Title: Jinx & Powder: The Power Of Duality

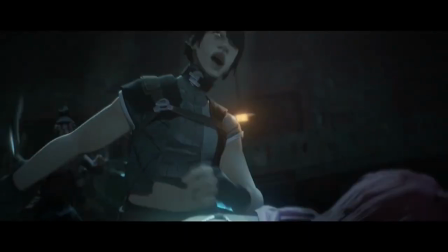4:01 This is where we see Vi's personality really rip off on Powder as Vi wants to fight back and because Vi has this ideology of fighting back and creating conflict,
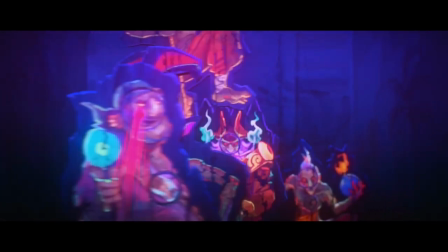4:10 so does Powder. Even trying to hone her own accuracy and create more bombs in hopes that they would work.
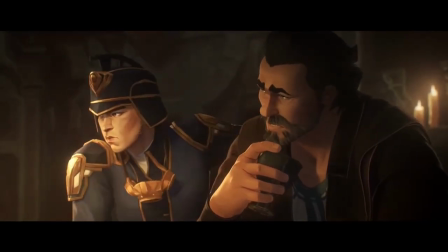4:16 They were truly ready to risk their own lives and go to war with the Enforcers, and because of this,
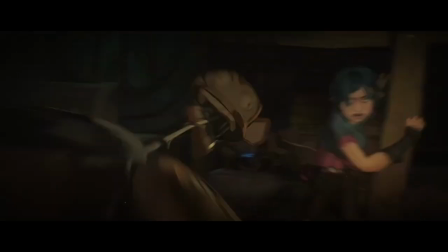4:20 I think it's what souls the seeds of violence within Powder, which would eventually affect her in the future when she becomes Jinx.
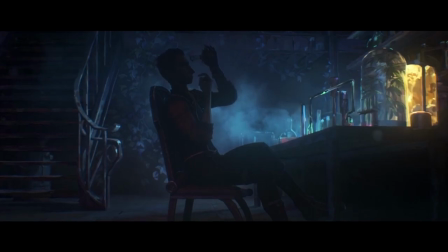4:26 Soon enough, of course, Silco would come out of the shadows and would take Vanda. This is where the chain effect starts.
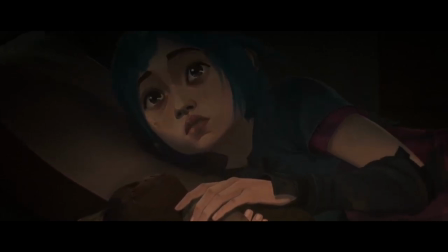4:32 When Vi realises Vanda has been taken, she gathers up her group and wants to go and save Vanda, but tells Powder to stay behind,
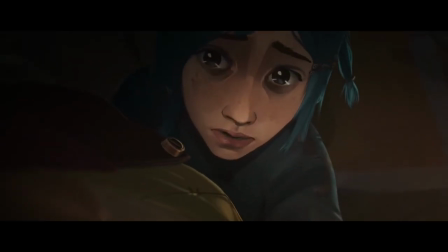4:38 because although she knows powder wants to help she doesn't want her to get her or anyone else through her actions powder would end up having a breakdown because of
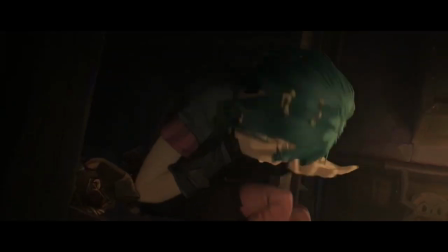4:45 this she wants to help but no she can't and it's so frustrating to her to the point where she has a breakdown knowing she can't do anything to help them out this to me is where we start to see a little bit of jinx's personality shine through with chaotic behavior and violent tendencies
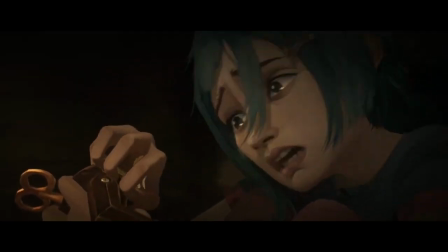4:58 as we see powder destroying her own personal belongings and throwing items around the room
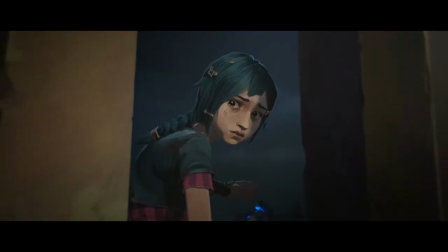5:02 afterwards powder would come across the stolen Hextech gemstones that she had taken from Jace's apartment,
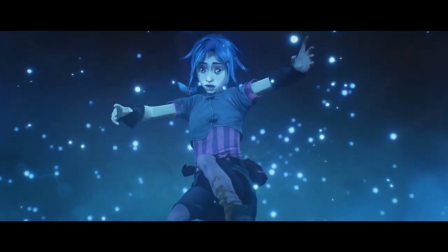5:07 and she would see it as a way to help. Of course, this wouldn't help. It would only end up getting Milo and Clagger killed through Powder's explosive bombs.
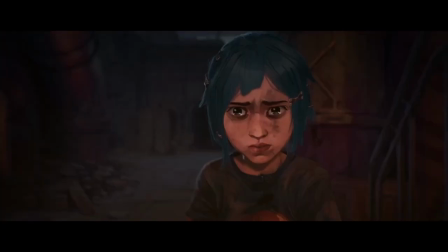5:14 This is where we get the infamous scene of Vi leaving Powder, and this scene is so powerful.
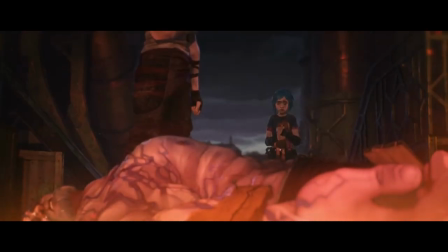5:20 I mean, just her scurr alone tells us every emotion without it having to be said.
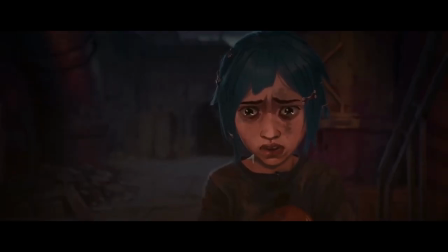5:23 The betrayal Vi feels from her own sister, the guilt Powder must feel knowing she only wanted to help, and this is where Jinx would be born.
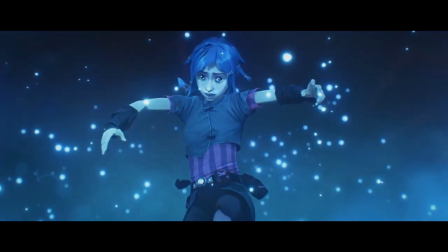5:30 I mean, I think parts of Jinx was always in Powder, with the disregard for what destruction the Hextech gemstones could cause,
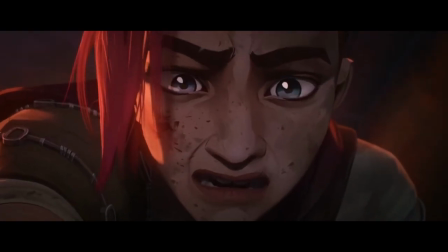5:37 the selfish nature of wanting to help and causing those she cared for to be killed, and the violent behavior Powder portrayed earlier in the breakdown scene.
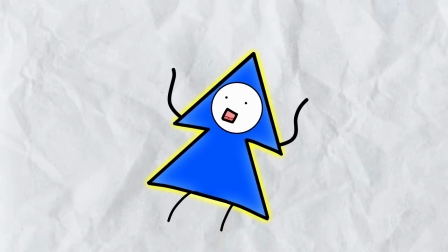5:45 But I don't think that's Powder's fault. In fact, I would blame Vi for planting those personality traits in Powder.
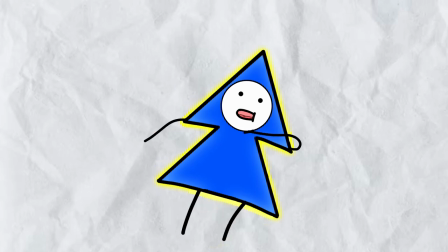5:50 I can't say it enough, Powder wants to not only provide as much value as Vi does, but wants to be able to impress Vi.
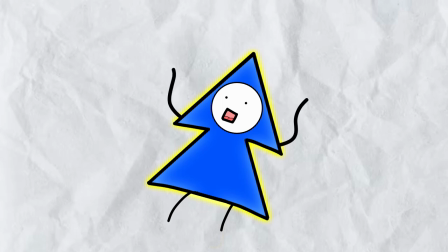5:56 It's this toxic cycle of her wanting to help and impress Vi that causes so many things to go wrong, and why I think Powder would create something as deadly as a monkey bomb.
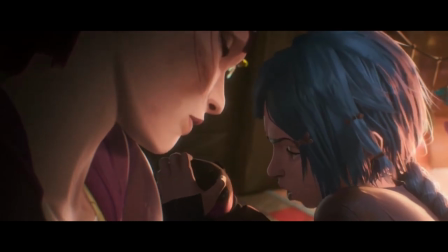6:05 This is why I think Powder tries to make her monkey bombs work. She wants to not only prove to the rest of the group that they would work, but also to herself, so she doesn't feel guilty for being a jinx in the past,
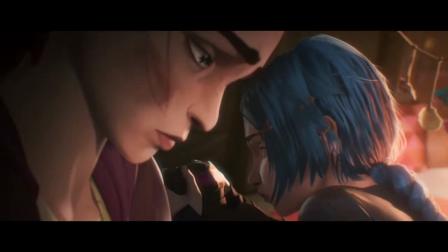6:14 but in doing this would only prove to actually become a jinx on Vi's life.
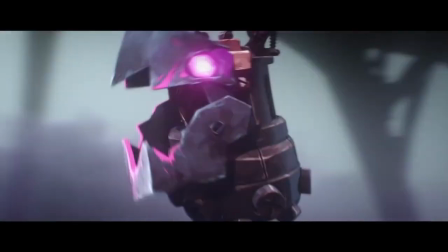6:21 Years later, we're finally introduced to Powder.
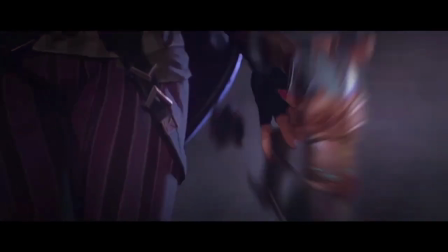6:24 At least, it looks like Powder, but we soon find out it's actually jinx and she's wildly different to how powder was that once innocent and cheerful child
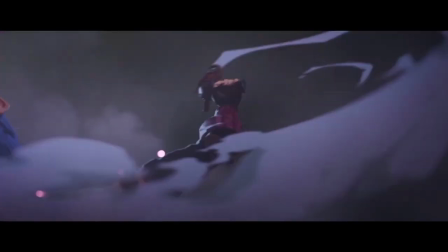6:33 has been replaced with a chaotic and violent person and jinx in this first sequence that we see her in is genuinely terrifying when compared to powder
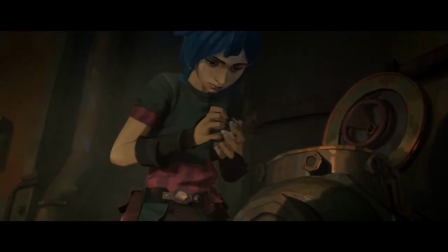6:41 she takes lives so easily those first three episodes that we saw of powder we saw that she had struggles with getting her monkey bombs to work but when we're introduced to
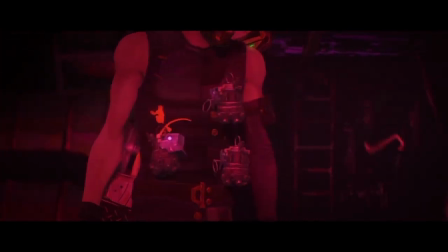6:50 jinx we see her using handcrafted grenades that not only work but have devastating and colorful effects even though jinx is taking lives
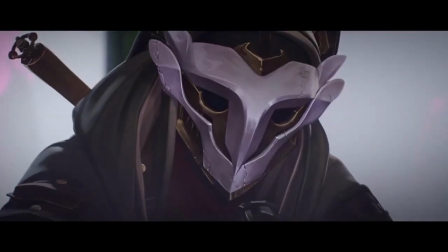6:59 she sees it as a colorful art and we as the viewer see it through her filter i mean in this sequence alone when jinx is taking lives
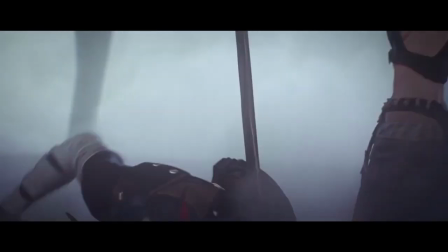7:07 you don't see really any blood instead it's replaced with these colorful clouds of dust from her grenades compare this to any fight that vi is in
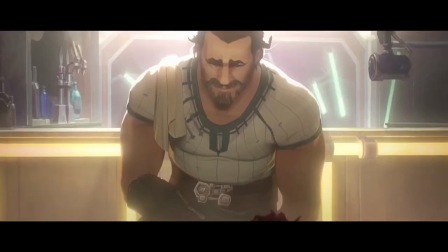7:14 where we see blood and saliva and it's completely different filters of the world i believe this is because powder still lives in Jinx,
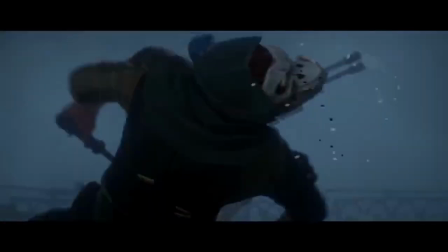7:21 and despite acting like an entirely new person, she still has that childish nature and filter on the world.
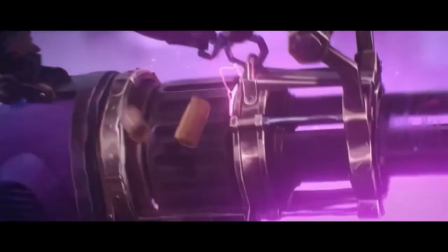7:27 I also love how they portray any time Jinx is having a moment of insanity.
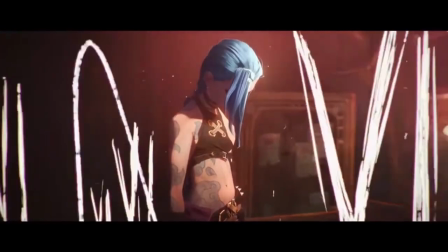7:31 We see that the animators have put these harsh scribbles and lines to show that Jinx's mind is unstable.
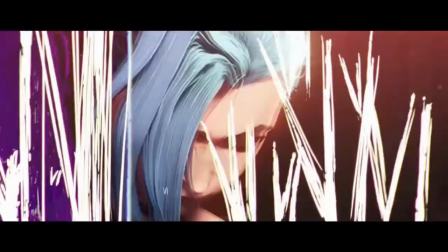7:37 It's a fantastic way to show that the character is dealing with trauma.
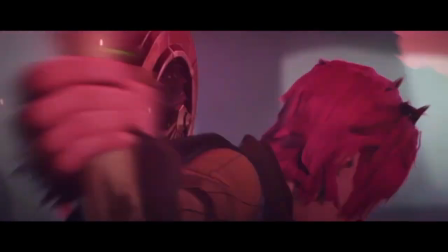7:40 Jinx also fights one of the firelights that looks a lot like her sister, and this sends Jinx down a spiral of emotions.
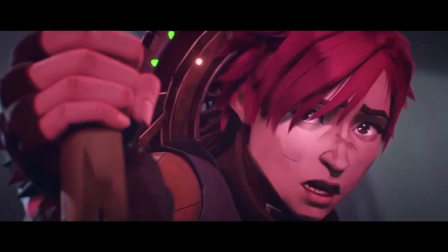7:47 She clearly still carries the baggage and guilt from everything that happened the night Vander was taken and the night powder killed those she cared for.
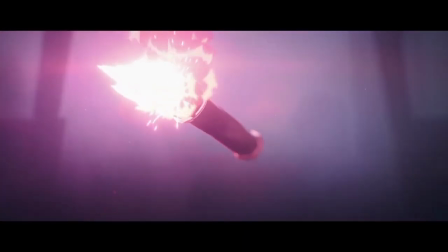7:54 When she remembered all of those memories,
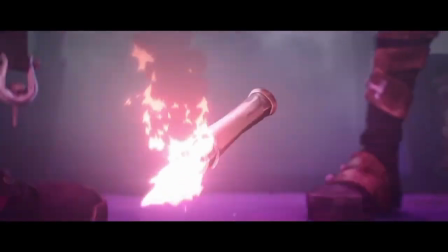7:56 they flooded in so quickly she didn't have time to think and this caused her to go absolutely berserk and fire her gun, exploding with her chaotic nature.